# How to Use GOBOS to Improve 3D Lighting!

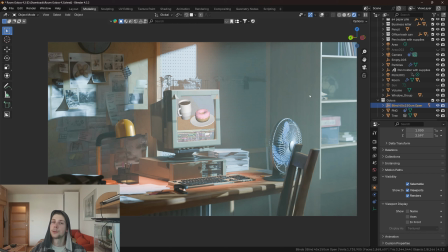0:00 Today I want to show you one very simple but very important lighting technique that will add more environmental
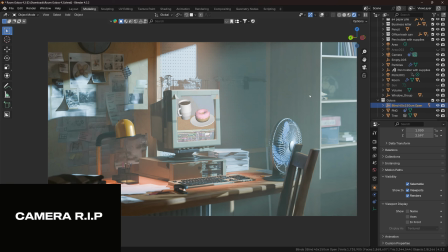0:04 context to your renders and will make instantly your renders more aesthetic and realistic.
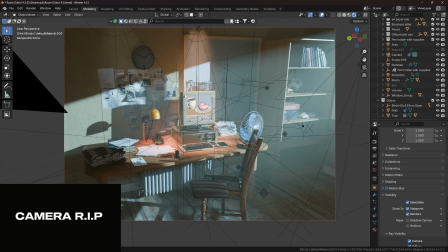0:09 So as you can see here, I have this interior scene and I also have a lot of light objects that are illuminating the scene.
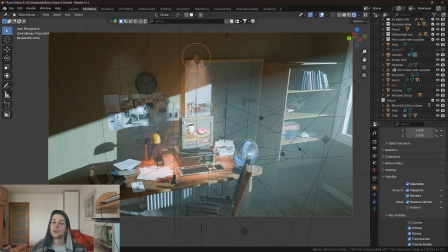0:15 I have one spotlight shining from the top and making the computer focus object, which is illuminating and bringing focus to the computer.
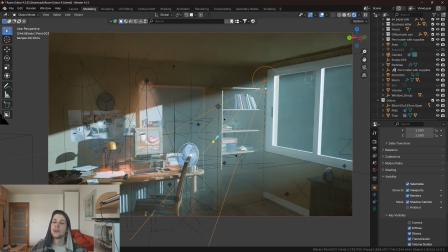0:22 I have a second spotlight, which is illuminating the rest of the wall. I also have a third spotlight, which is essentially backlighting and creating highlights on this chair.
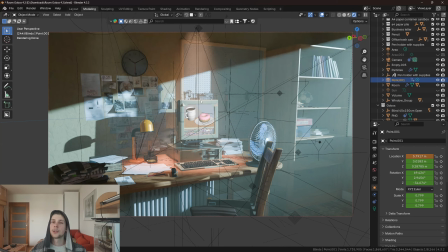0:31 But the main light, which is illuminating most of the render, is located outside of the room and illuminating the room through the window.
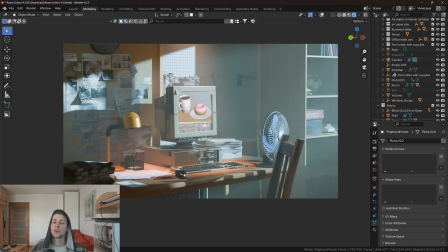0:37 Now, since the main light is a lot stronger than most of the lights in the scene, it also creates a biggest contrast between the exposed and not exposed areas.
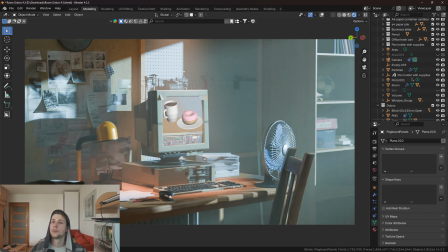0:45 And honestly, the lighting is not bad, but here's how we can do it better. When you look on the render, based on this highlighted area,
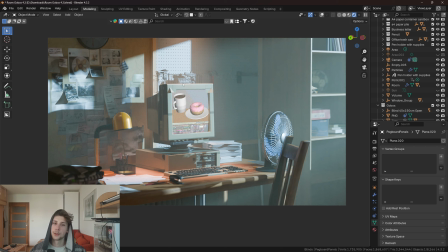0:52 you would most likely assume that the light is coming through the window, which means that it can be either a sun or a street lamp. And the thing is, it's very unlikely that the light from the sun or from the lamp will go directly from the light source through the window to the wall.
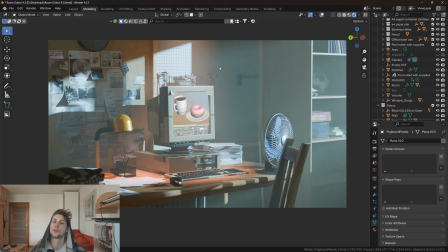1:07 Because usually there is some object that is blocking a certain percentage of the light that is locating between the light source and between the target, which creates that interesting shadow pattern on the illuminated area. This is called GOBOS.
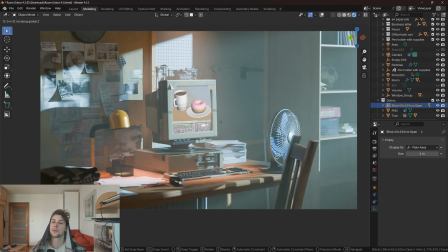1:19 Now watch what happens when I add one of these objects between the light source and between the object.
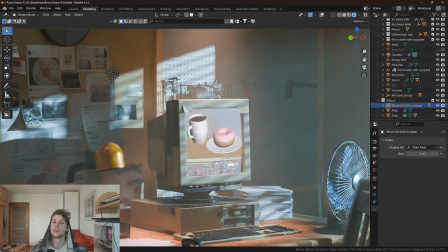1:24 We can immediately see what's happening right here.
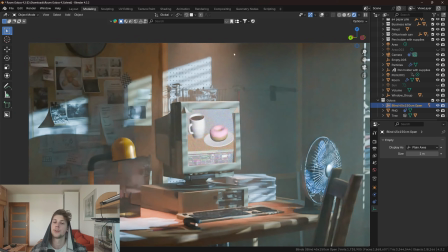1:27 I just added blinds to the window, which created this interesting shadow pattern on the wall, on the computer, and basically across the whole illuminated area.
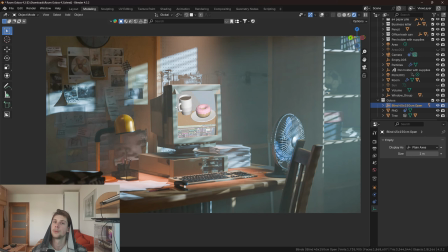1:35 By doing this, we can add additional context about the environment. It also makes the render more aesthetic.
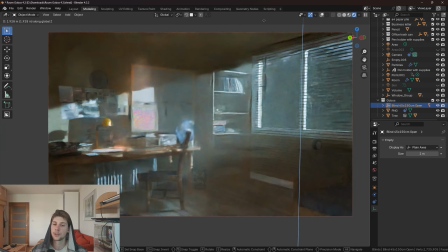1:40 As you can see, all I did was that I added these blinds between the light source and the scene, which will divide the light into individual stripes that are projected on the wall.
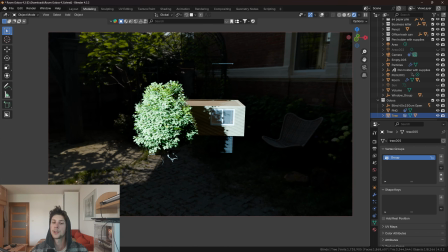1:48 Now, since we are simulating outdoor lighting, we can add other outdoor elements, like trees,
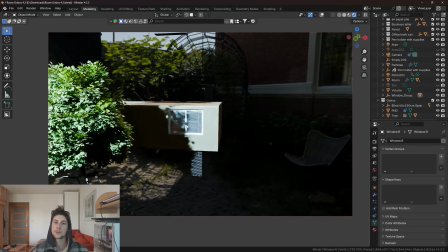1:54 which have more randomly distributed geometry and making the shadow pattern more uneven.
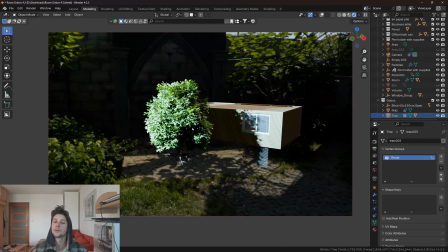1:59 Now, using 3D models for this is not always necessary,
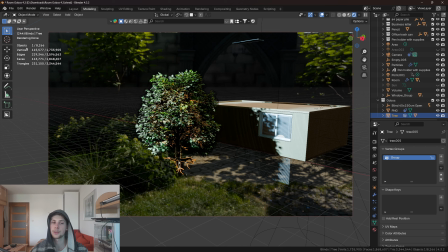2:02 because only this tree has over 100,000 vertices, which might be a lot if you don't have a strong computer.
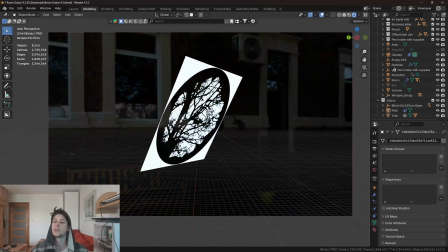2:08 Luckily, this can also be achieved with textures. All you need is a two-dimensional plane and a grayscale texture that you can plug to the alpha channel,
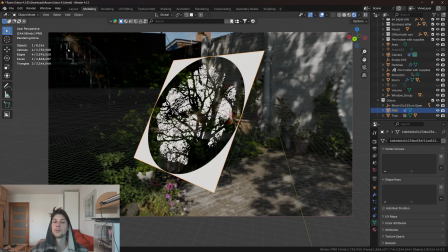2:16 which will make the black parts transparent, so the light from the light source will only go through the transparent parts.
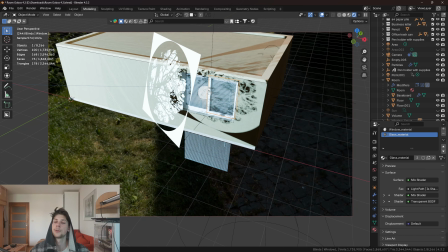2:22 So here we have the light, which is coming through the window to the room, which is creating that shadow pattern from the image and projecting the image to the walls.
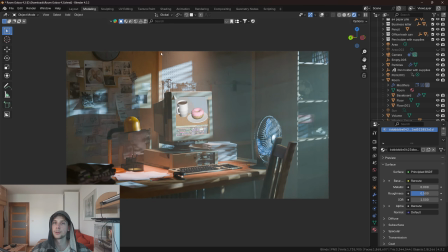2:30 Besides the cool shadow pattern, also, since I'm using a volume as you can see here, what you will also get besides this cool shadow pattern is this cool light sunbeam effect,
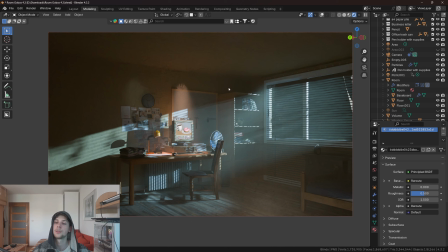2:39 where the light rays are visible because the light particles are essentially cutting through the volume, and because we also have these objects that are partly blocking the light,
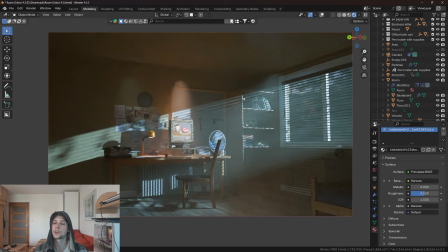2:48 it will create this ambient atmosphere, which can also contribute to the overall aesthetics of your render.
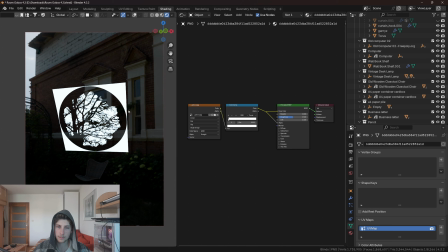2:54 This is the node setup which makes the plane look like this, and it's just very simple because all you need is image texture, which is plugged into the base color of the principal BSDF and also to the alpha channel to make the black parts transparent.
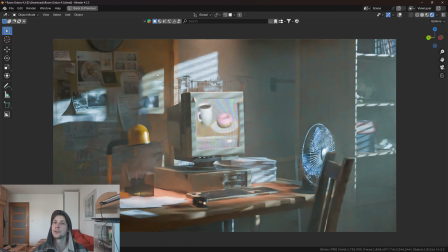3:07 And this is basically all. I just wanted to let you know that this method exists. Thanks for watching.
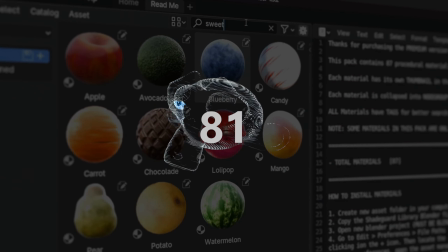3:12 Check out my shade guard library, which is a procedural material pack for Blender that comes with over 80 procedural materials that you can adjust, customize and animate.
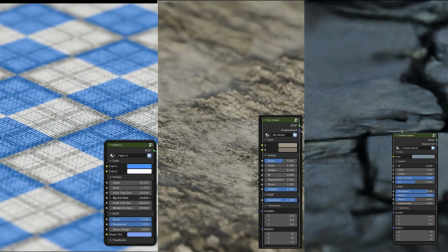3:20 If you are interested, is the first link in the description, and I'm gonna see you in the next video.
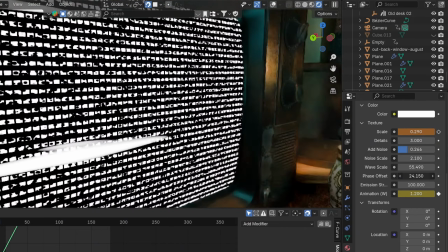3:26 See ya.